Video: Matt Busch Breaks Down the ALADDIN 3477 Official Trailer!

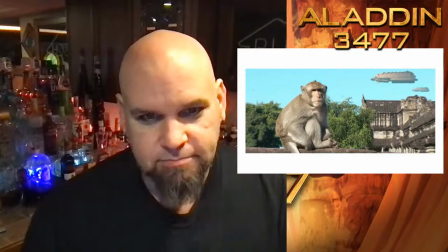4:07 Let's hop into some of these shots. All right.
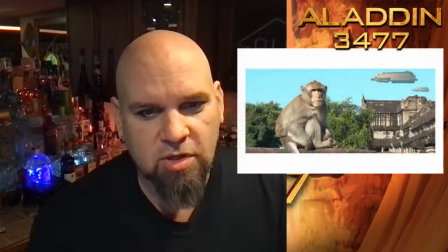4:14 So let me switch this up here so you guys can see a little more. No, you don't want to see that.
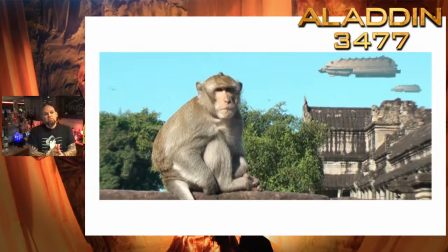4:19 You want to see this. So this shot was actually one of the very first shots that I filmed for this. And I think this was 2011. This was filmed in Cambodia. It's a real monkey.
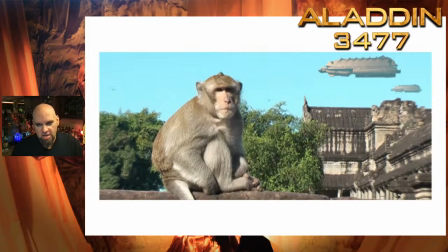4:36 And that's a real ancient, mysterious Hindu temple in the background. And then I kitbashed those those freighters hovering in the sky. It's actually the same one. And this was back in the day. And I took my buddy Sean Sarcona.
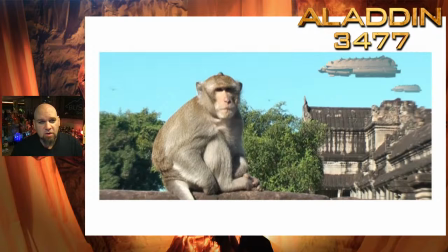4:55 I took his compositing and nuke class because back then I thought I was going to be able to do all the visual effects myself. And so I was trying to learn Nuke and boy, did I have a hard time with it. I'm a layers person. So I understand editing where you've got layers and stuff.
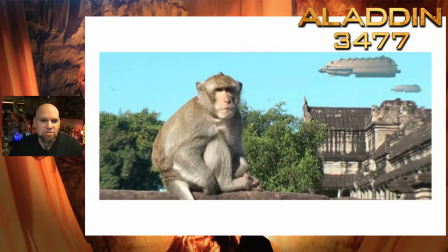5:12 As soon as it gets to nodes, my head just explodes and I just, I just can't get my head around it. I just don't understand how nodes work for some reason. That's me. A lot of cool stuff going on up here, but man, nodes make no sense.
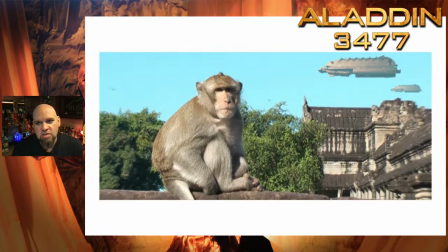5:28 But anyway, so yeah, there is no Abu per se in the movie, but you do see some monkeys here and there.
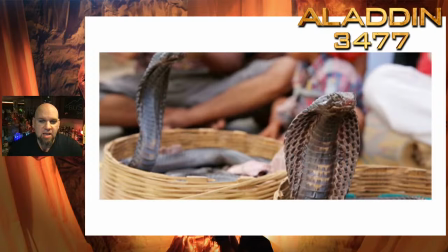5:37 They're all over the place in Asia. It's pretty fun. Next up, yes, real cobras. And I had the opportunity when I was in India, you might have seen a snippet of it, where I had a cobra around my head and around my shoulders. and I'm actually terrified of snakes,
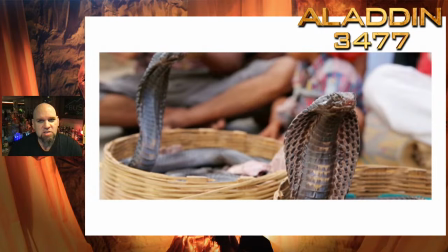5:56 definitely terrified of cobras. But when I was there and I had this opportunity to do it, I knew if I didn't, I'd be like the rest of my life telling people, I had an opportunity to have a cobra around my neck. Did you do it? Well, no, I didn't do it, but I had the opportunity. What kind of story is that?
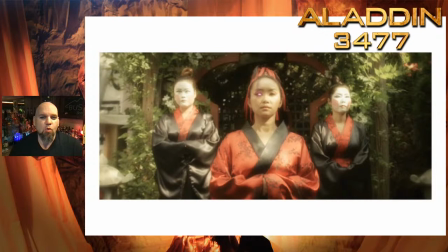6:15 So I was proud that I did it. All right, Leanne Hua. This is played by Surya McNally, and she's fantastic in this. The visual effects with the eye.
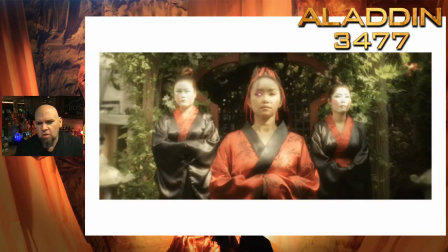6:28 She actually had a contact lens to make her eye a different color, but you don't really notice it as much, and I definitely wanted her to be kind of this cyborg character, and so all of the visual effects added there was done by Sean Sheehan,
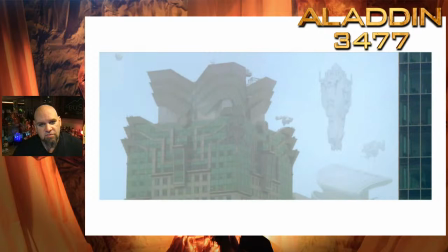6:45 who is the visual effects supervisor. supervisor on the film. Just fantastic work. Here is a shot of the Taj Mahal. And this particular shot is supposed to take place in India here, but actually this shot I filmed in Shanghai,
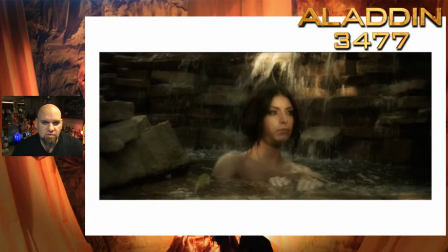7:03 but I just really liked the look of this building and it just kind of fit the vibe for this establishing shot for this scene. Of course, the lovely Princess Kamala portrayed by Christy Porowski. And this is actually in my backyard, which we ended up kind of destroying later building the Hong Kong sets.
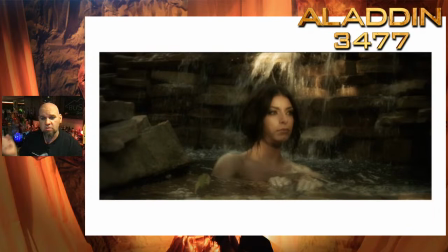7:24 But I used to have this beautiful, I still have it. It's still beautiful, but I have this Japanese and this wasn't built for the films, but I had this Japanese rock garden with a koi pond and waterfall and stuff, but specifically for the film,
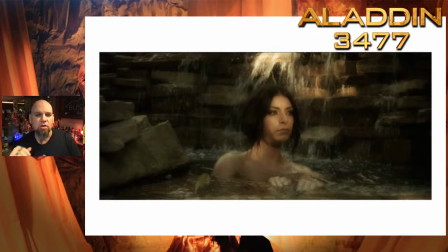7:39 because I wanted a really cool shot like this. I really envisioned like this wall of cascading water going behind her. And originally the waterfall behind her was only about halfway up to about where the top of her head is.
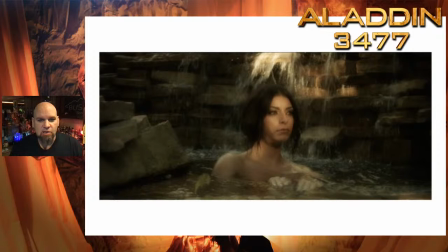7:52 So for the film actually built the wall up and, and lifted the waterfall a few feet higher. So we did it for the film, but now it's kind of cool. Cause in my backyard, there's this, huge cascading waterfall that goes into the koi pond.